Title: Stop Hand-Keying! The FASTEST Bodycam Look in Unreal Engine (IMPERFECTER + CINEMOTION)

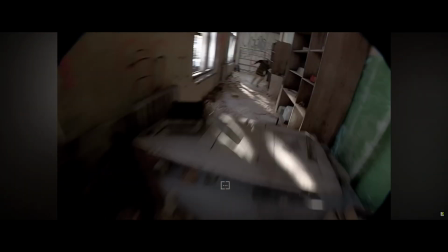This isn't real life. This is the Bodycam game. And the reason it went viral is because of its raw, unsettling realism,
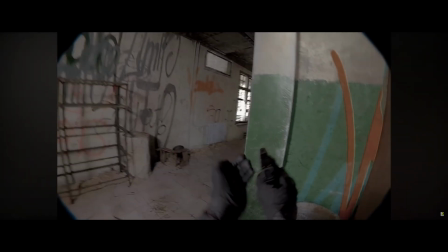the chaos, the grit, and the unstable camera work that sells the whole illusion.
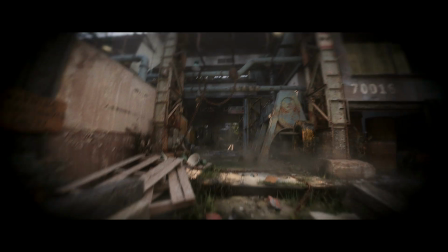But what if I told you that you could achieve this exact level of hyper-realistic,
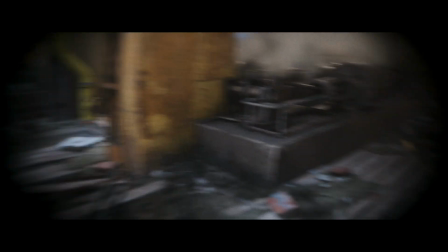motion-heavy chaos without hours of complex keyframing or coding? You can. Today I'm showing you the ultimate pairing for instant cinematic authenticity in Unreal Engine. The IMPERFECTER plugin for lens grind and CineMotion for procedural physics-driven camera movements.
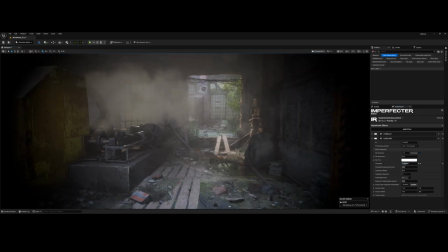I'll break down the key settings for both, and by the end of this video, you'll be able to create this perfect body cam look in just minutes. Hi folks, Benzon is here. Let's get started. Alright, we're using the IMPERFECTER and CineMotion plugins today. Find the links to both in the description below. Plugins are installed, time to build this body cam rig.
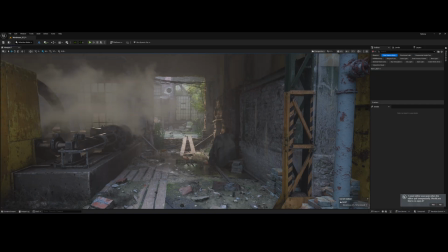Assuming you've installed the plugin, first step is ensuring it's active.
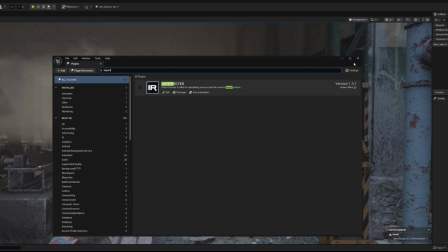Head over to your plugins window to confirm it's checked. Then go to the Windows tab and make sure the IMPERFECTER window is open.
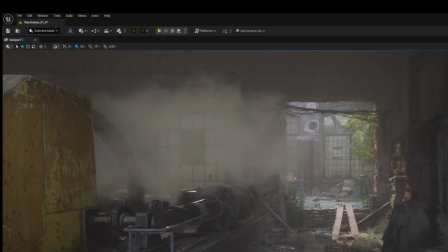In the IMPERFECTER window, we'll hit Add Effect.
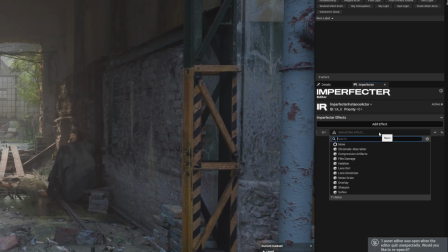The first thing we need for that authentic body cam look is lens curvature and light falloff.
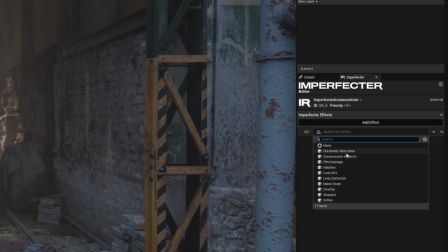So we're adding the overlay effect. The overlay effect is essentially a screen space mask that allows you to simulate the edges of a lens, dirt, or lighting falloff.
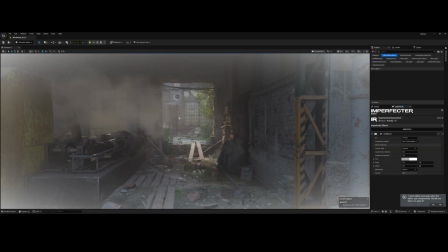It's perfect for creating a realistic vignette. To get that cool first-person vignette, we'll keep the overlay type on gradient.
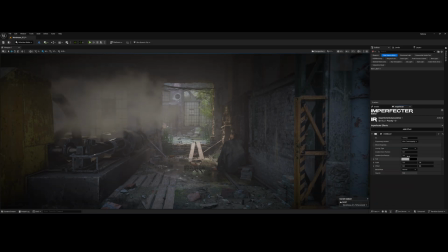Now, we just adjust the start and end position of the gradient, and then the scale,
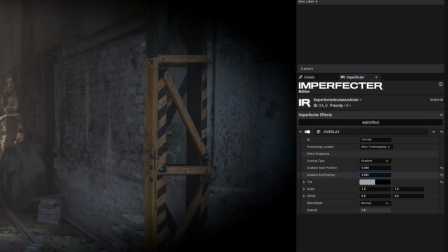until we get that pleasing circular falloff that makes the image look like it's being recorded through a wide curved lens.
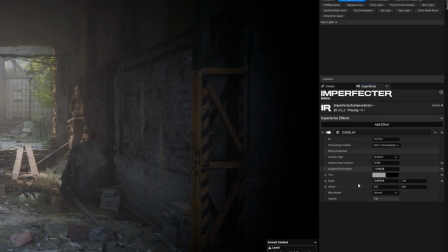Finally, let's head over to processing location, and we want to change this to before tone mapping. Processing before tone mapping means the effect is applied before Unreal handles the final image, lighting, and color. This makes the vignette feel like a true physical defect of the camera or lens,
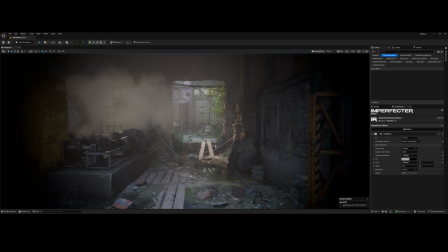integrated much more realistically into the image, rather than just being a simple post-processing layer.
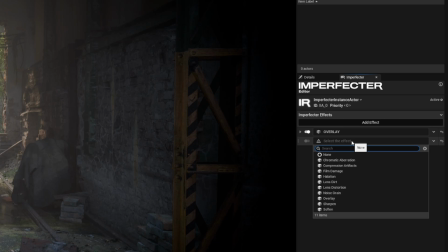Next up, we need some lens grime. No handheld camera is perfectly clean, especially not a body cam.
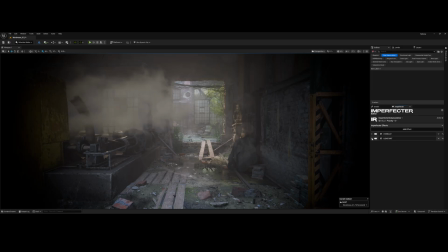So let's get that lens dirt effect. So with that done, we have a cool layer of grime on the lens.
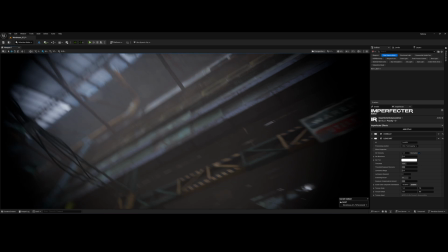I'm gonna make a subtle adjustment to the threshold here.
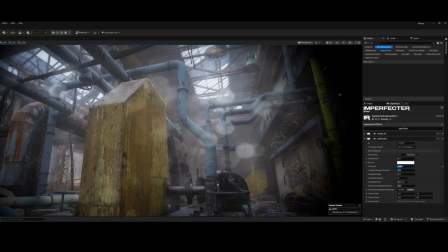This controls the visibility of the dirt, ensuring it only catches the brightest highlights and white sources,
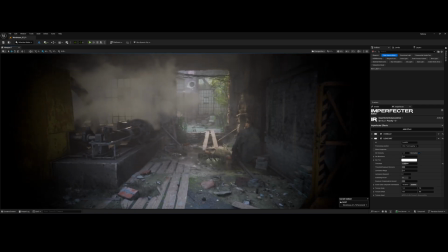which is how dirt truly behaves on glass. With the dirt set, find exposure compensation settings.
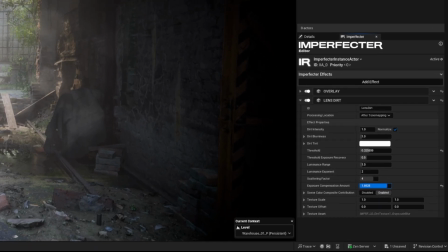I'm going to set this value to 0. Now, the exposure compensation controls how much the dirt effect itself brightens the image.
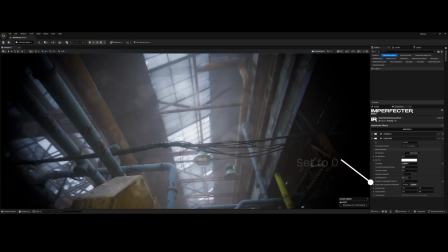Since we want the dirt to look like it's blocking light, not generating it,
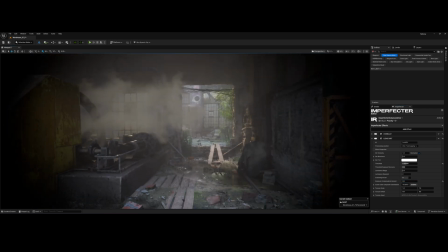setting it to 0 prevents the dirt layer from artificially changing the overall exposure of our scene. This keeps the effect purely cosmetic and perfectly realistic. The next touch for our lens is the lens distortion effect.
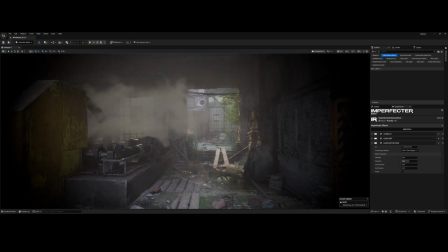This is critical because the real body cams use cheap wire lenses that dramatically curve the image edges. This effect is simple but powerful. It applies a complex curvature to the final image, mimicking the imperfections of a realistic physical optic.
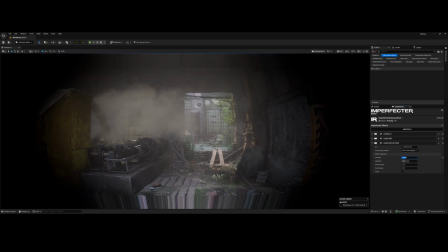We will adjust the intensity to control the overall strength of the curvature,
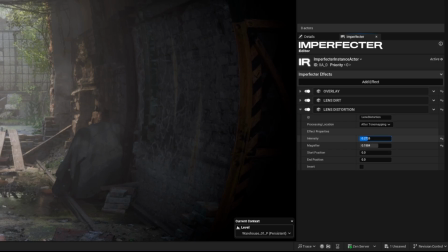and then tweak the magnifier to fine-tune how much the center of the image is pushed out.
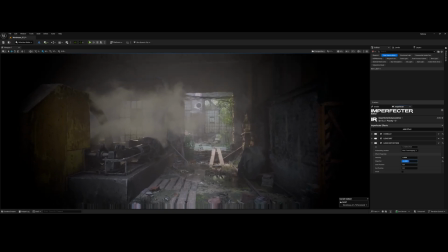Dial these in until the straight lines near the edges of your viewport have that classic, unmistakable fish-eyed body cam warp.
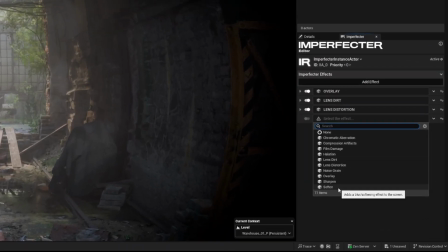Alright, now for the lens stack, we will add a subtle soften effect.
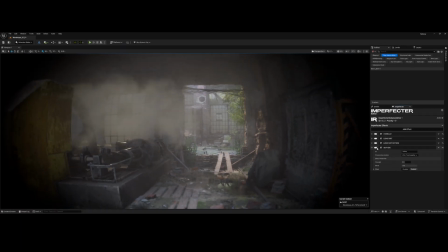This effect applies a slight, controllable blur across the screen.
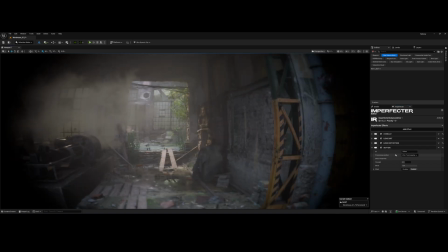It's a quick cheat to mimic the overall loss of detail and lower resolution you would get from a real body cam lens and sensor,
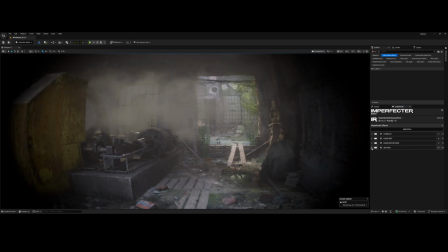instantly preventing the image from looking too digital. I'm just gonna tweak the strength parameter a little bit. We don't want the image to look out of focus. The final effect we're adding here is sharpen.
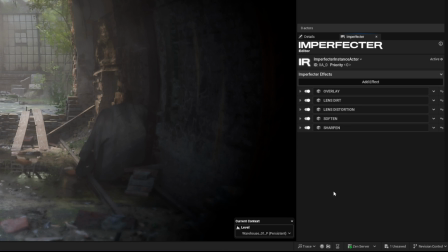While we added a soften effect to simulate low-quality sensor, we used Sharpen to finish the image,
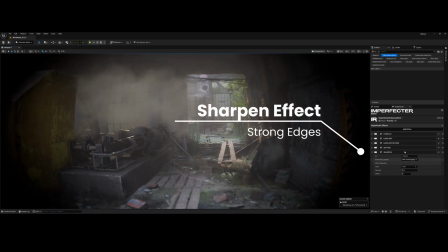specifically to enhance the contrast along edges and bring back a feeling of crispness lost during rendering. That covers our core IMPERFECTER lens stack. Of course, there are tons of other parameters here that can get you radically different visual effects, from VHS damage to vintage film grain. The plugin's creator, Hubert, has comprehensive documentation on all of it, so make sure you check that out.
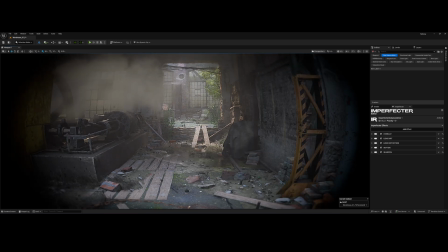The link is right down in the description. But for our body cam, the look is done. Now, let's get this camera moving like a real person using CineMotion.
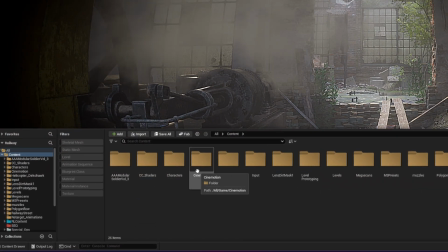After installing, make sure you have the CineMotion folder in your content browser.
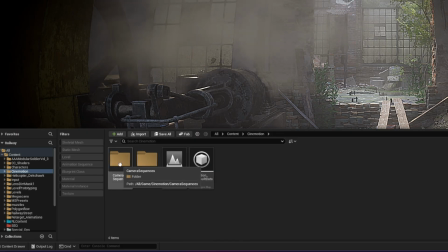As you can see, the plugin comes loaded with an overview map and handy subfolders, including ready-to-use sequencer content.
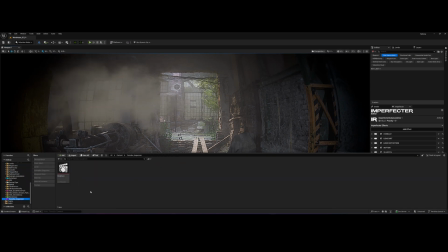To get started, I'm creating a new sequencer.
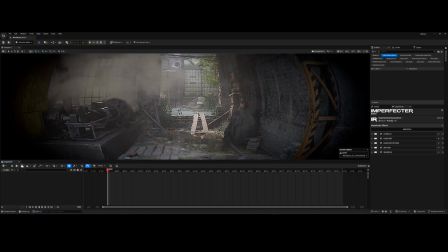I will add a fresh cine camera actor and quickly adjust its basic parameters.
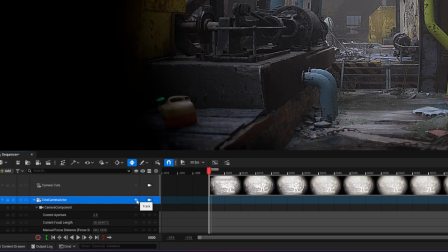Now, for the magic, select your cine camera actor in the sequencer and click on track plus button.
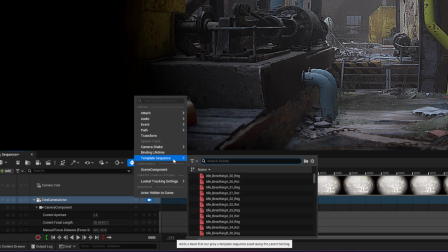If you head over to template sequences, you'll see we have tons of pre-made hyper-realistic camera motion effects right here. CineMotion gives us ready-to-use motion like breathing, walking, running, and even controlled pans and tiling effects.
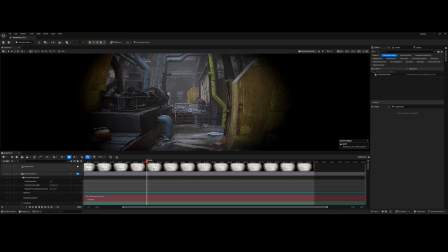This is a massive time saver for any cinematic. For our body cam, let's select a walking effect.
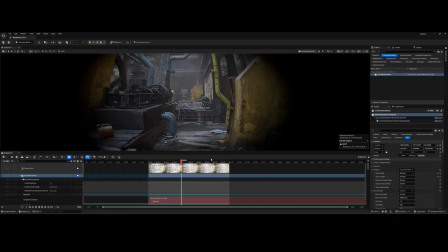Now, this is already cool because as I move my camera in the scene and set keyframes, the camera automatically combines my large manual key movement with the procedural realistic walking motion from the template. Now, this saves huge amounts of time, but here's where it gets even more fun.
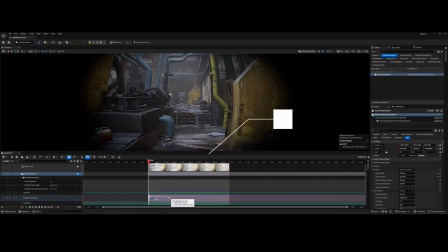I will select this camera motion effect, press Ctrl E, and I can instantly change the motion from the subsequence dropdown. Let's pick a glance effect.
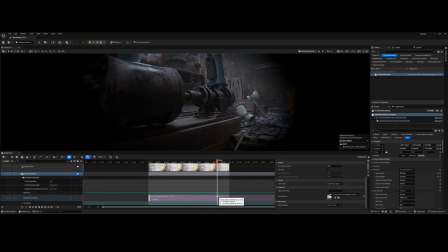Now, our camera has a different intentional behavior while still tracking our path.
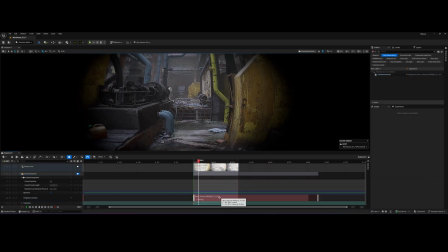This makes blockout, complex, action-heavy cinematics incredibly fast.
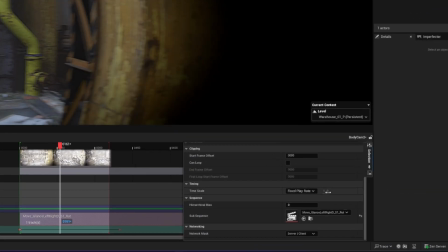We can also change the speed of our motion using the play rate multiplier.
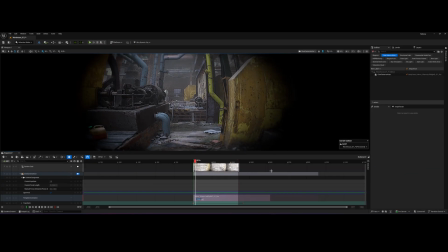If our character is moving faster, we can increase the multiplier or lower it down as CineMotion
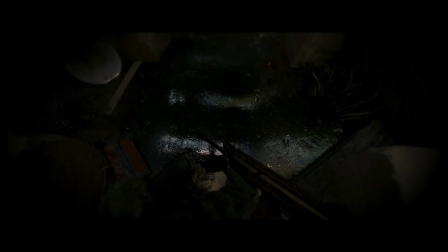automatically adjusts the frequency of the procedural shake to match the velocity.
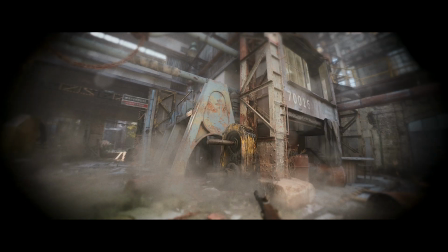This is how you nail that realism.
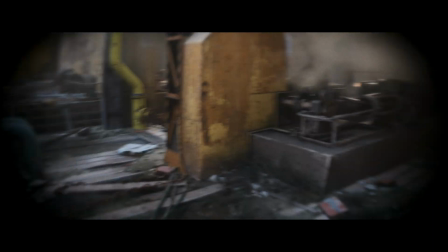And there it is, the hyper-realistic body cam look achieved in just minutes, not hours, thanks to procedural tools. Stop hand-keying the chaos and let the plugins do it. Don't forget to subscribe and I'll see you in the next one.